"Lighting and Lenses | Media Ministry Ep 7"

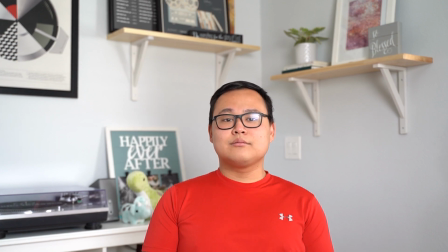4:10 Okay, so I'm here at my living room, and I'm using my lovely husband, Sam, as a model.
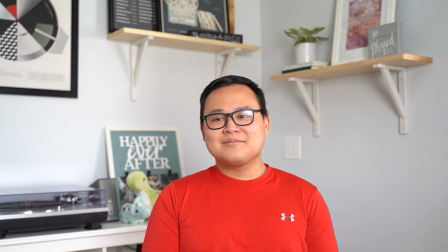4:19 And he's just going to do his thing. But I'm going to show you what this lighting setup looks like.
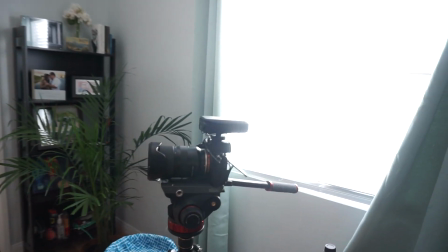4:25 So right now, I'm positioning myself in front of this window.
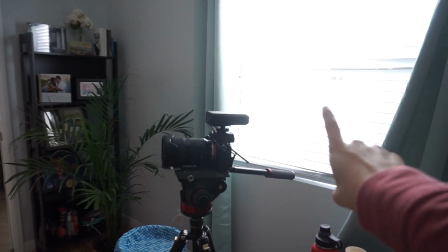4:31 It's kind of blown out. So this is the window I'm using. There's actually blinds on it, but you can't really see because it's so bright.
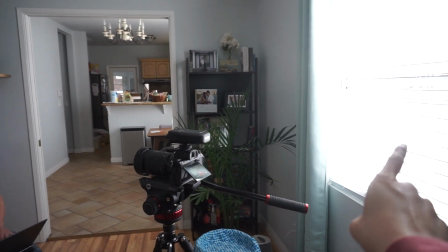4:37 But I'm using this window to light his face.
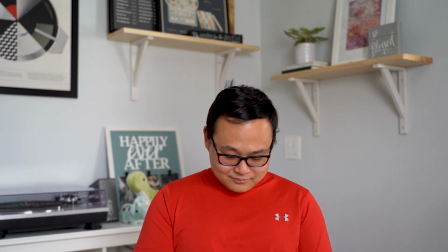4:42 So what that means is that all the light source is coming directly from this window.
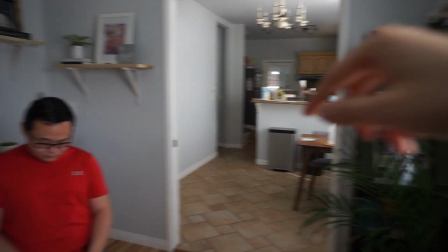4:48 There's also some light coming from the dining room. And so this is what it looks like on this camera.
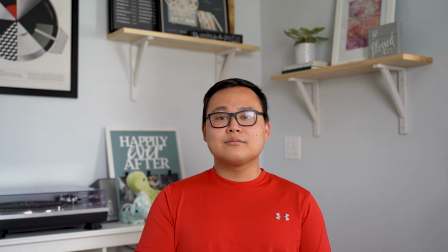4:56 So his face is more evenly lit. Obviously, if you want something more dramatic, you can turn.
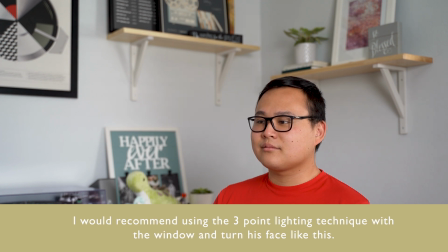5:03 So now the light is hitting more of the side of his face. as opposed to just the front of his face. I also would recommend that you shoot in the corner.
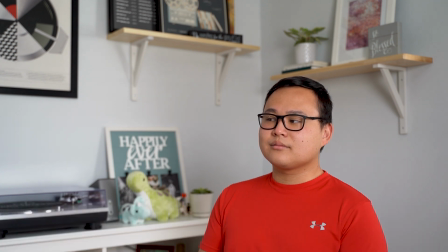5:14 So as you can see, he's sitting directly in front of the corner of my living room.
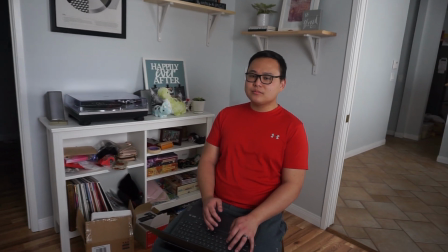5:20 And so that helps to create more space in the frame.
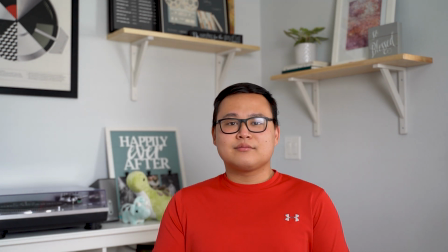5:24 It is like 1:30, and this is when I'm just using my window.
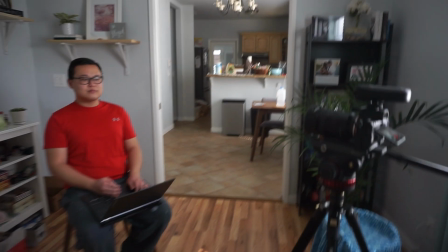5:30 So this is the setup that I have right here.
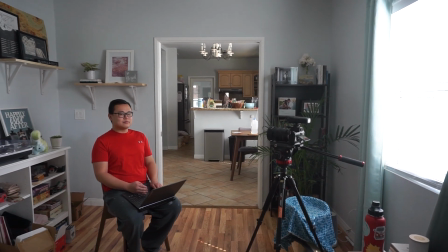5:36 So this is for an indoor lighting setup.
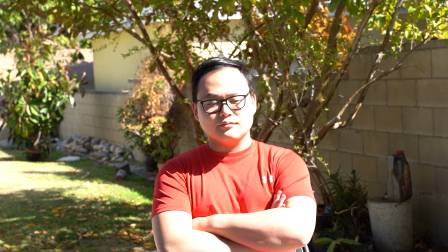5:43 Okay, so we are outside right now,
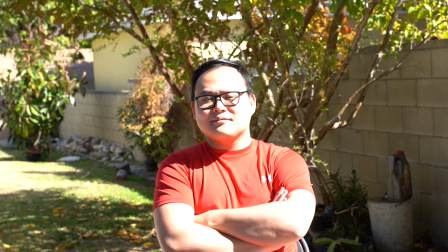5:47 and I'm gonna do a demonstration of what not to set your camera to.
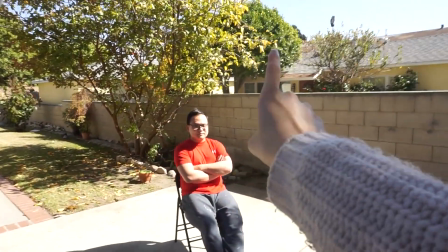5:53 But I have set Sam, and he's sitting directly in the sun. So as you can see, he's in direct sunlight.
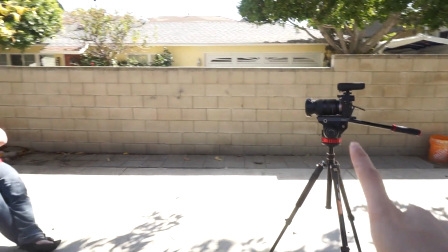6:01 And on the other camera, so this is a no-no.
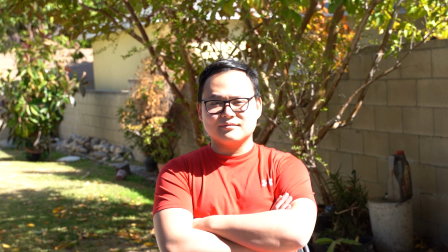6:05 So right now, his face is completely blown out, which means you can't see his face at all.
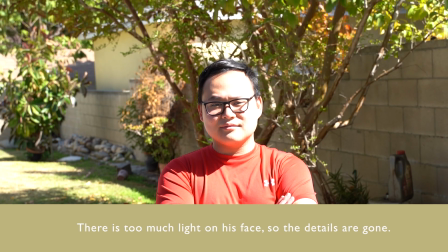6:13 And he also doesn't look good. So how do you fix this? So we're gonna have Sam move to the shade, actually.
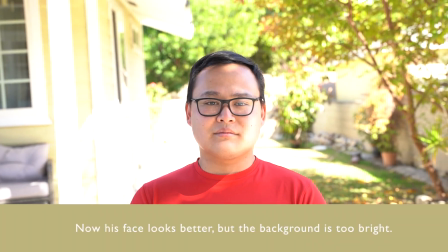6:20 Okay, so this looks a little bit better, but now the background is super bright, right?
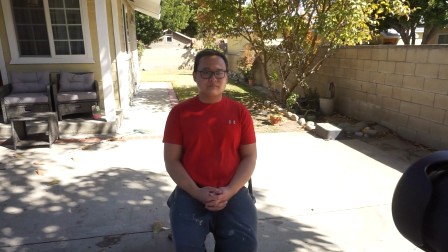6:27 And so we wanna try to fix this by making the background around the same lighting as the foreground.
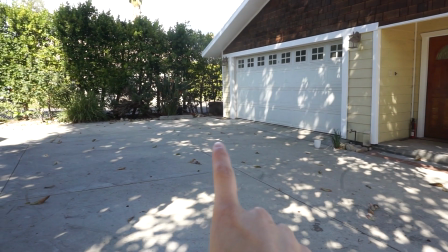6:35 So I'm gonna have Sam move again, and I'm gonna have him move into the shade where the background is dark and the foreground is dark.
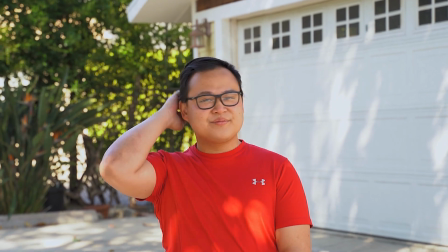6:44 He's still in the sun a little bit,
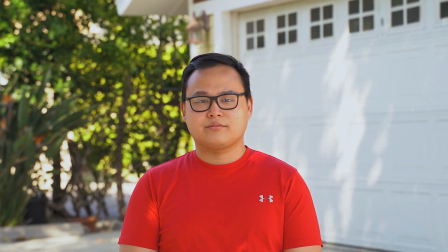6:47 but now his face isn't too blown out and isn't too bright, and the background also isn't too bright.
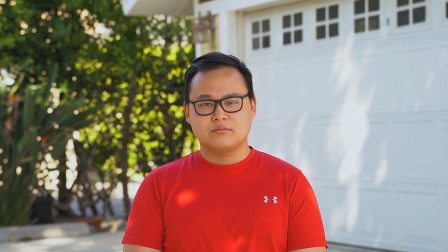6:54 So this is what I would normally set up if
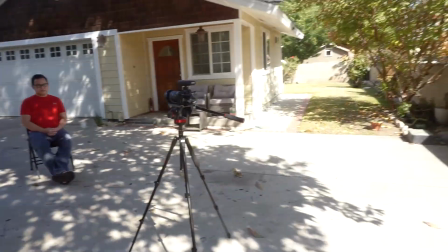6:58 I have this whole space and this section is too bright.
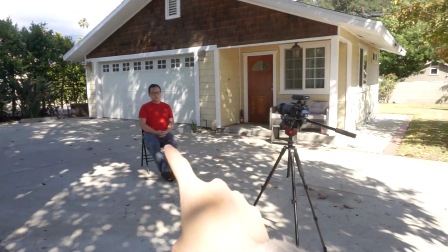7:03 But even in the shade, the background's too bright, so we're gonna move him to the shade where the light is the same as the back as it is in the front.
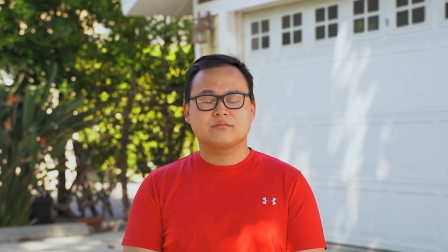7:13 So right now you can see that he looks very good and even, and now it's just mostly about composition and framing.
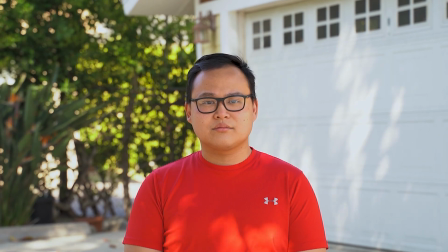7:21 So I wouldn't really put him there because it actually bisects him in half.
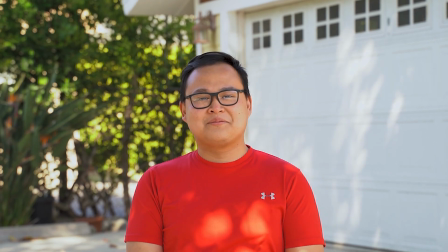7:27 So in the future, I would probably move him so that there's not a line going directly through his head.
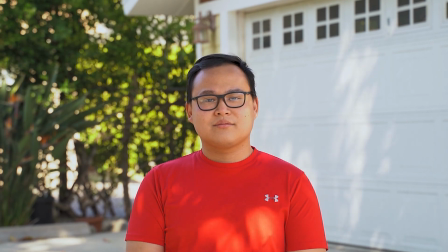7:33 But for right now, the lighting is good. So this is an example of what it would look like if I was shooting outside
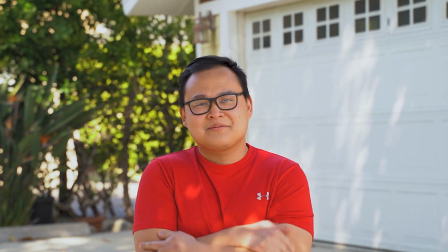7:40 and I didn't have any lights and I wanted to have something that was at least a little bit more balanced.
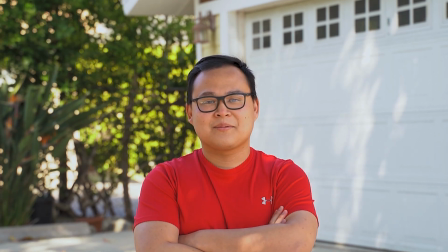7:47 Obviously, his face looks pretty flat right now because we don't have different kinds of lights.
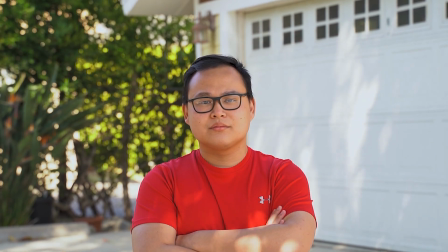7:52 But for right now, I think that's the best we can do. So when we talk about camera lenses, it can be kind of hard to understand what the different camera lenses mean. So I'm going to just show you a couple camera lenses that I have and kind of what shots they would get you for using different ones.